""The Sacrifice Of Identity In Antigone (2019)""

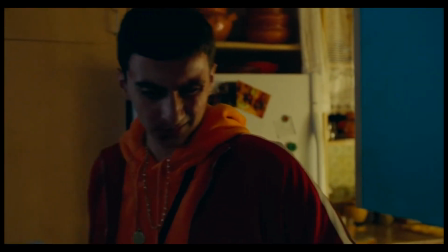[0:02]
Antigone is a film distributed in 2019,
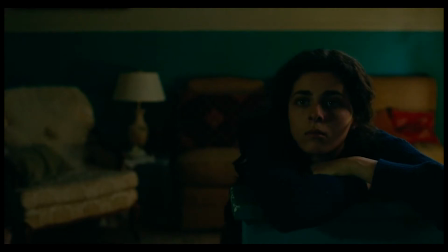[0:05]
which draws upon many of the tragic elements of the play from 442 BC, which is of the same name.
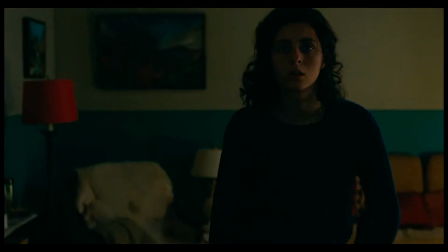[0:12]
In order to go beyond the effects of the play and cement itself as an individually powerful piece of art,
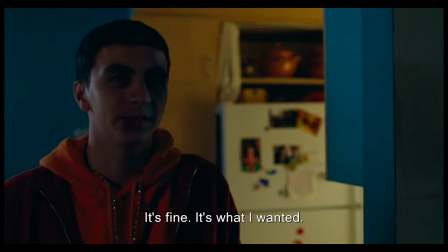[0:18]
the film ties itself to modern dilemmas of social hierarchy, media gaslighting, and the loss of identity and innocence.
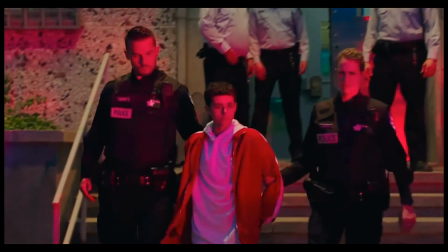[0:25]
The best way to understand the film's prioritization of identity in its characters
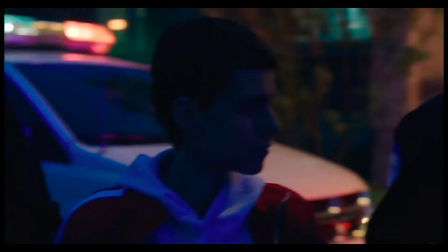[0:30]
is to analyze the film's lighting and how characters are lit differently throughout the story.
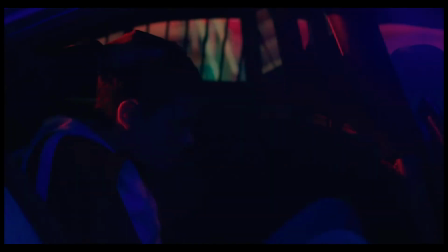[0:35]
Keeping themes of identity and loss of self in mind, let's take a look back at a scene of Antigone's modern tragedy.
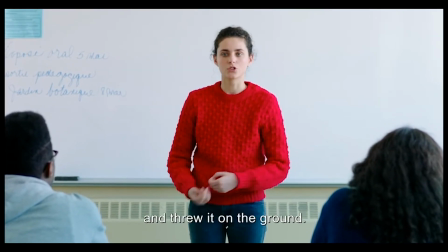[0:42]
Right from the beginning of the film, viewers are introduced to nearly every element of Antigone, the protagonist.
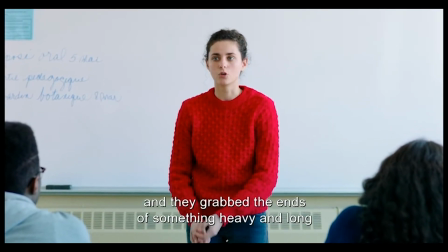[0:49]
Within the second scene of the film, she shares her most intimate and personal story, telling her entire class that her parents were killed when she was young.
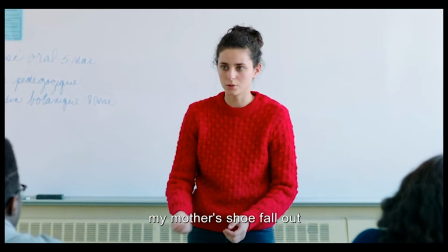[0:56]
To add to the tell-all that is the exposition of the protagonist, let's study the lighting used in this scene.
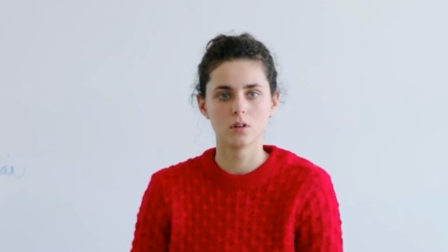[1:02]
Antigone's face is lit well, so that, despite the use of split lighting, her entire face is clearly exposed.
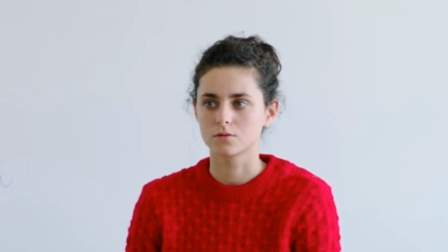[1:09]
No part of her is hidden from us. So much attention is brought to her by these filmmaking elements, right down to her wardrobe,
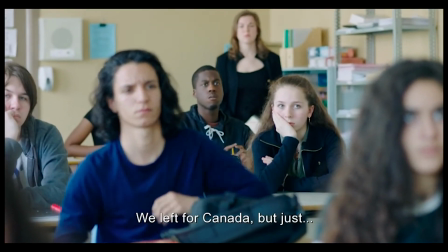[1:16]
which is the only clothing in the entire room that isn't cool in color, but instead is a vibrant red.
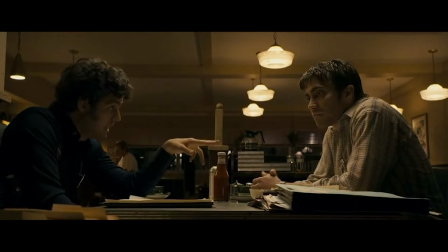[1:23]
The movie Zodiac does another good job of illustrating a protagonist as someone audiences should understand well. The protagonist, seated on the right side of this frame, is dressed in a brighter shade than his counterpart.
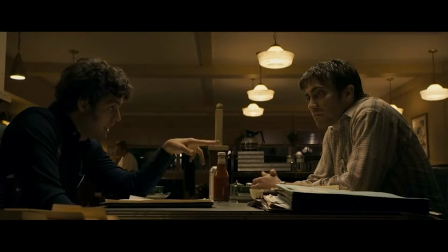[1:36]
The lights are also positioned behind him in the frame. All of this amounts to a character who doesn't have much hidden from us, emotionally or physically. This shot from Zodiac is useful in understanding that the lighting in Antigone should be seen as an extreme version of how to light a protagonist.
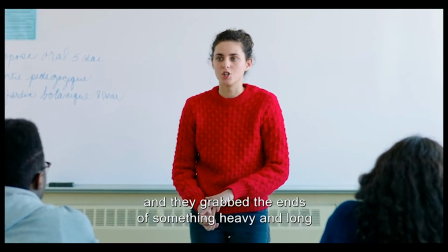[1:54]
In the case of Antigone, this blatant exposition of the protagonist,
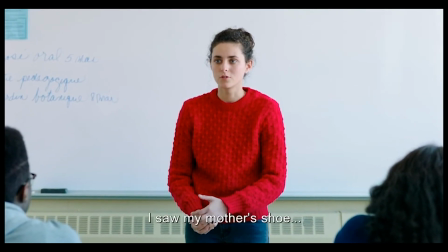[1:58]
this confirmation that she has nothing to hide, is present throughout most of the film.
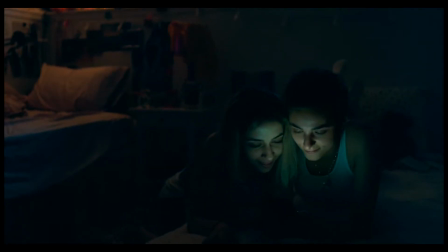[2:03]
A phone screen shows her reaction to messages, a bright window shows her worried reaction to stolen property,
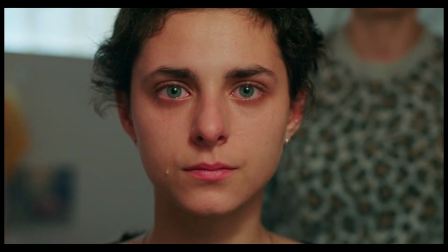[2:09]
and she looks directly into the camera to ensure that we feel what she does.
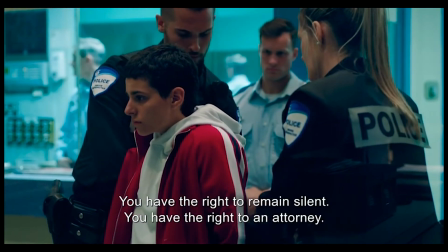[2:14]
One scene in particular breaks this convention and redefines Antigone by restructuring the lighting setup.
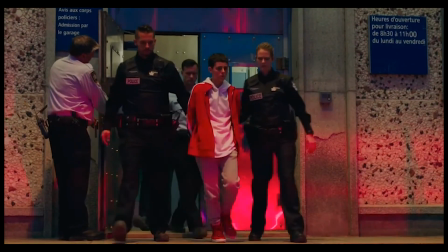[2:21]
As Antigone is taken out of the police station and into a police vehicle,
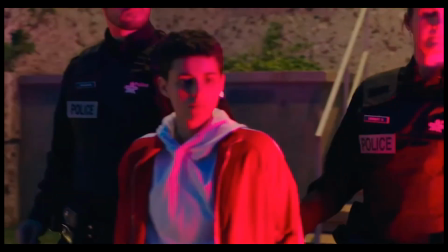[2:25]
strobing red light makes her red jacket stand out far less than it did in the school scene we analyzed earlier. Despite it being a different jacket, the shade is consistent. Her face is overexposed by this red light, so that some of it loses its detail.
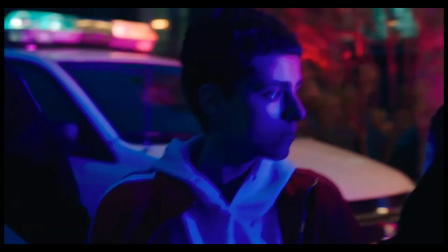[2:40]
Then, blue light bathes the frame, so that once again she doesn't stand out from the other characters.
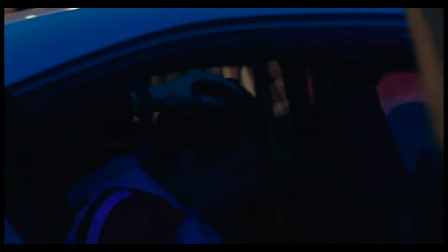[2:45]
In the end of this shot, she is shrouded in the shadow within the police vehicle.
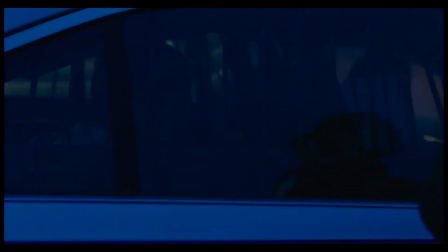[2:50]
So why have the filmmakers chosen this moment to take identity away from a character who was so bold and unique earlier in the film?
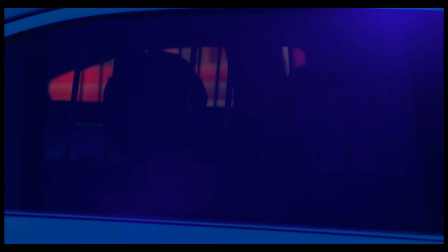[2:57]
It is because this moment is the first one in which the protagonist is unsure of her future. Before this, she was cunning and aggressive in planning a prison break, and in the scenes after this, she watches a movement grow.
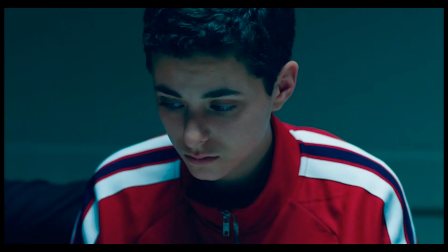[3:10]
Before this scene, she was a strong student, and after this scene, she is cemented as a revolutionary.
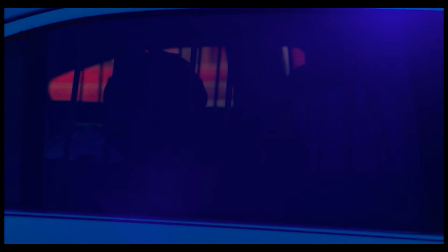[3:17]
Here, in this very frame, she is between those two identities.
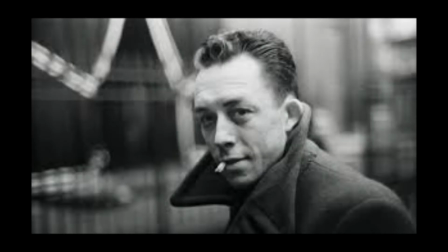[3:23]
This message, the sacrifice of identity, can best be elaborated on by the existential philosophy of Albert Camus, who defined rebellion as a person's decision to prioritize a cause over their own life.
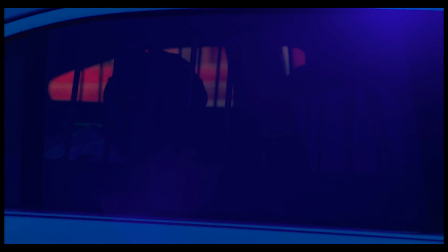[3:36]
This frame from Antigone perfectly embodies this idea, because here, the protagonist is indistinguishable from the brother she's disguised as, thus losing herself in her cause.
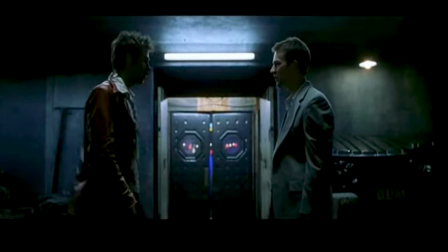[3:47]
Other films from all over the world use shadow to add mystery to their characters in similar ways. Take this example from Fight Club, where the mysterious personality of the antagonist is embodied by split lighting.
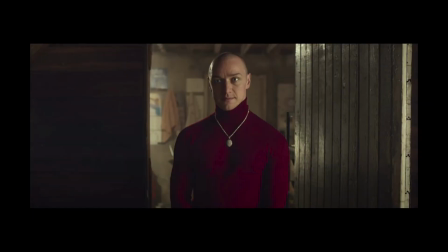[4:00]
Another movie that uses split lighting to this effect is actually called Split, which uses harsh contrast in lighting to mimic the split personality of its antagonist.
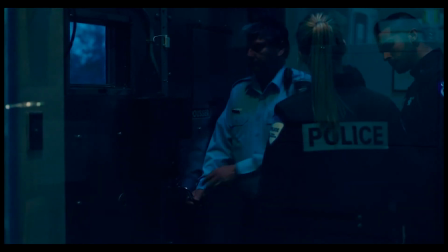[4:10]
Antigone's change from low contrast lighting to having no light on the protagonist at all can be understood when movies like Split are taken into account.
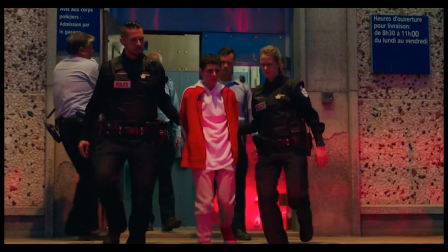[4:19]
In keeping in mind that shadows on a subject's face are meant to add mystery to things,
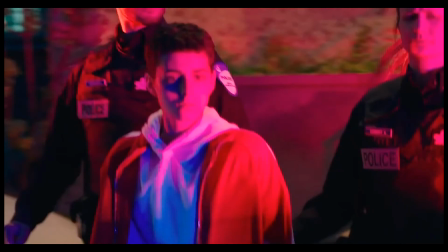[4:24]
Antigone's police escort shot has its motivations revealed.
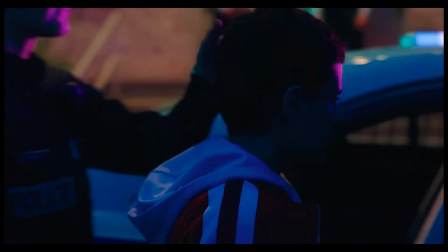[4:28]
Not only is Antigone's face finally getting some shadow added to it, but it has all of its light taken away entirely.
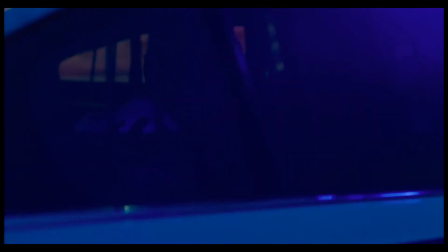[4:36]
This is the same result as Split and Fight Club achieved,
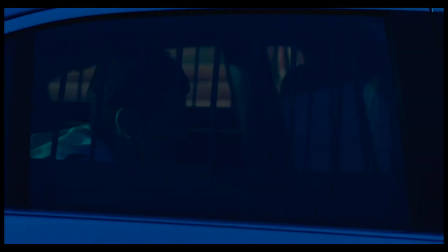[4:40]
in that the darkness is a symbol for the construction of a new character element which we as the audience have yet to relate to and identify with.
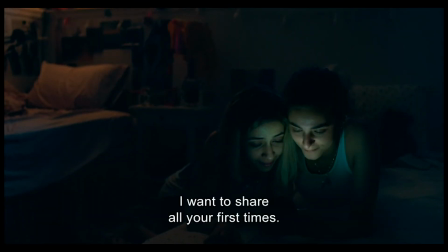[4:48]
Antigone is a movie which cleverly uses lighting to help viewers become close with the protagonist,
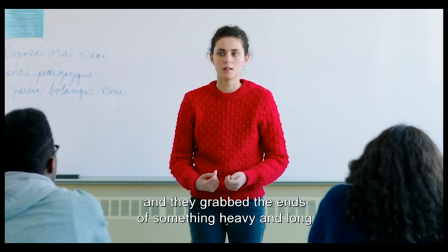[4:53]
to trust her well even by just the second scene of the movie. The
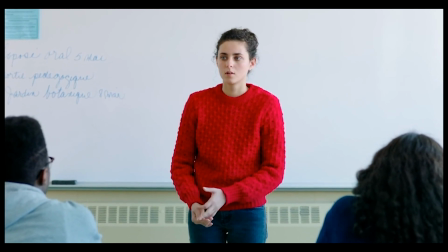[4:58]
movie's character development only becomes stronger when it flips this lighting setup on its head,
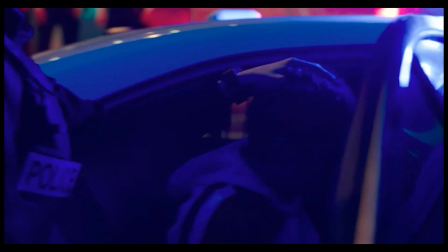[5:03]
switching from low contrast to high contrast lighting in order to help viewers understand that the protagonist is changing,
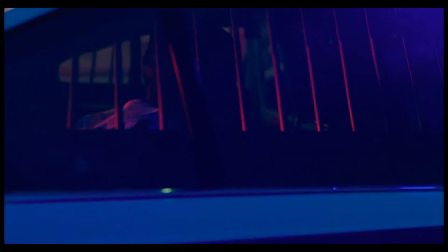[5:09]
rapidly evolving to her given situation.
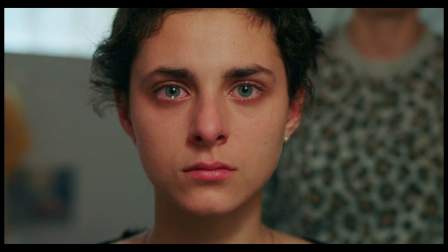[5:12]
This clever lighting style and the moving screenplay amount to the study of a character who perfectly exemplifies true rebellion by sacrificing herself and leaving behind one identity in order to gain a stronger and more impactful one.